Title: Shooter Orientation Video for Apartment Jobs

Hey guys, thanks for responding to our original post for shooting apartment footage for us. We welcome all the new shooters as well as our veterans who might be watching. Our hopes are that you become an ace shooter for us and our clients so that we can give you as many jobs possible in your area. It's important to understand this particular gig requires a specific look and feel that might be a little different than you're used to. I know some of you might be thinking, this gig sounds pretty easy, and you've been shooting video for a long time and for lots of well-known clients. We're certainly glad if you have some skins on your wall. It will definitely make communicating with you a lot easier. It's true though, these shoots are not hard if you have the right gear and have the ability to get sharp, smooth pans and tilts.
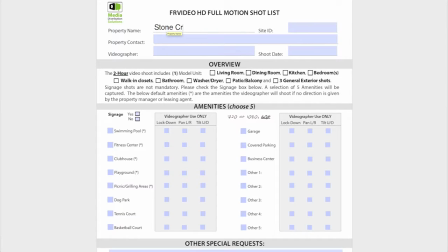Now, a shot sheet will be sent to you and the property manager. Print this sheet and have the property person confirm the 5 amenities they want shot and the model apartment they also want shot.
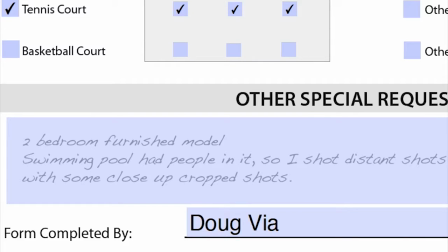Note if the model is a 1, 2, or 3 bedroom and if it's furnished or empty.
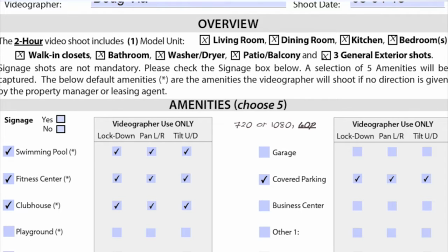Then use this shot sheet to check off your shots along the way. Any obstacles, special requests, or issues,
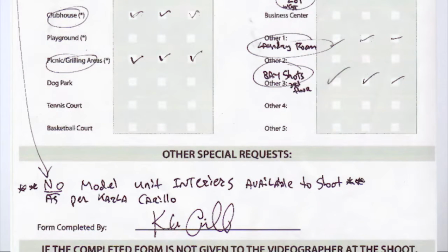please note this as well so we can relay any information to our client if necessary and include it when uploading your footage.
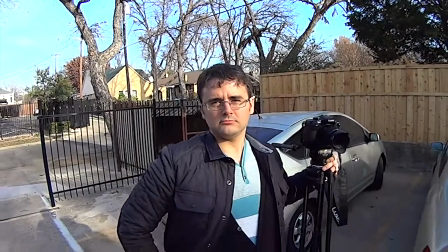And his name? Mr. Cameraman.
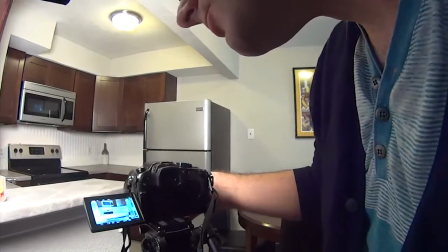When you're out on a shoot, constantly ask yourself, what would the property manager want to show prospects? And what would they not want to show? Dressing your shot so everything looks clean and organized is part of what they want from us. If you notice things like pillow tags sticking out, toilet seats are up, dining room chairs and bathroom towels and mats are crooked, please take the time to stage your shots so they look appealing.
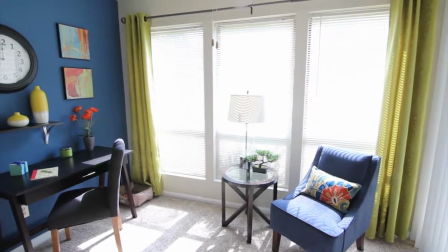All blinds should be open, all lights should be turned on,
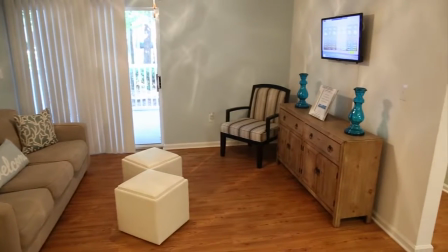including the stove light, as well as the TV and all ceiling fans.
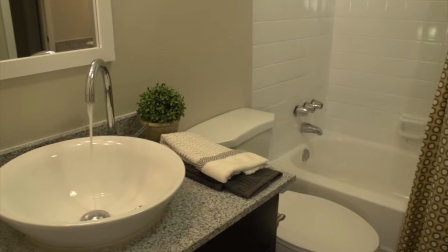Turn on all faucets in the bathroom and kitchen to a medium flow. We want to see bright rooms with as much motion as possible. All of your shots should be wide.
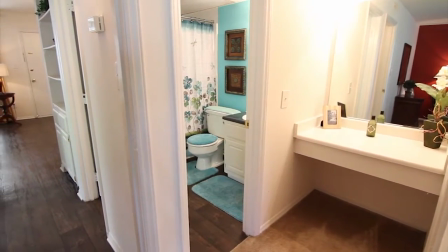Our client wants to show the size of each room opposed to a close-up of the items inside the rooms.
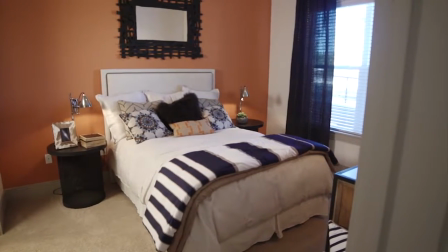This means shots of a master bedroom should be shot from the door, panning left and right, tilting up and down, showing the ceiling fan on.
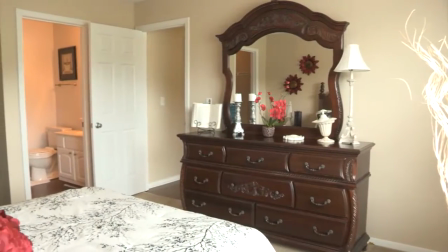Then from a corner inside the room, panning and tilting, showing the closet and bathroom.
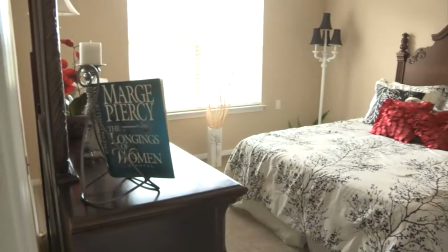Following this formula for all rooms will ensure we have multiple wide shots of each room.
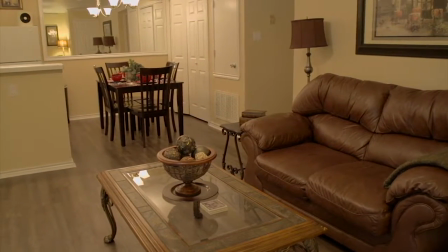Most living rooms offer several angles to show many apartment features, like the kitchen,
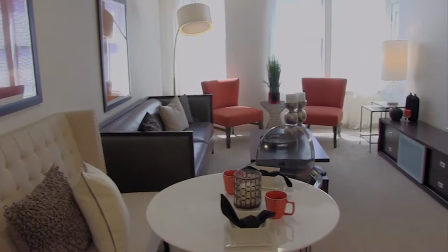dining room, patio, and sometimes laundry room and a view into the bedroom.
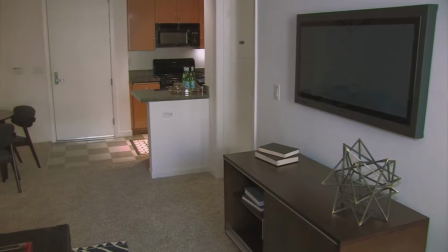Be sure to get multiple angles, including from the patio, shooting towards the living room, kitchen, and dining room,
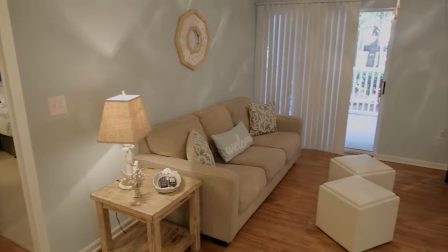one from the dining room, one from the kitchen, etc.
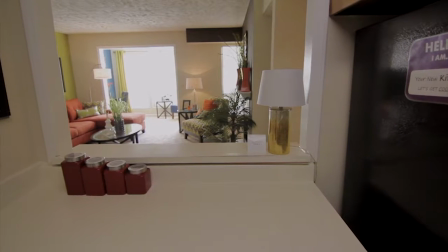So we can match your shots with the script when talking about these areas.
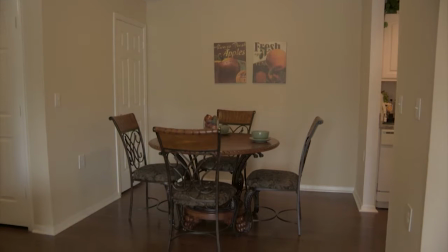Many times you won't have to shoot just the dining room because you covered it in all of your wide shots.
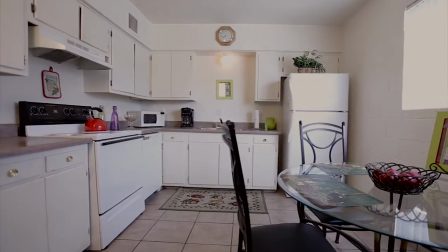Kitchens are a big feature, so getting wide shots both panning and tilting with the water turned on will really look good. If the rooms are small and your lens isn't wide enough to show the floor and ceiling fan,
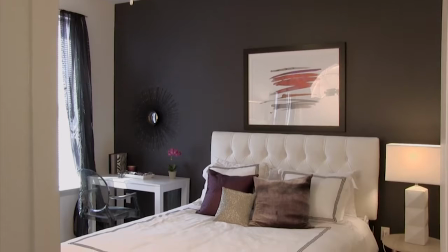place your tripod outside the door and shoot a slow tilt up and down with the door frame in your shot.
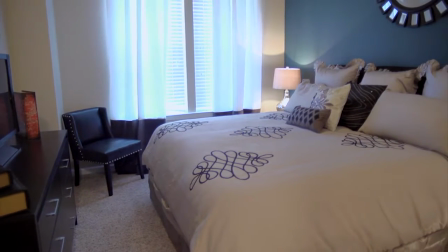Then peek your camera off to the left or right of the door frame and get some slow pans left and right there as well.
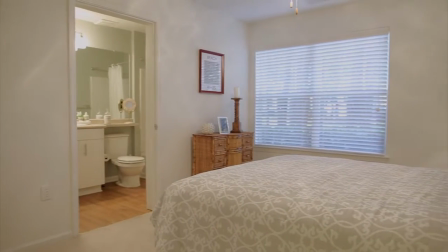Sometimes you can get inside a closet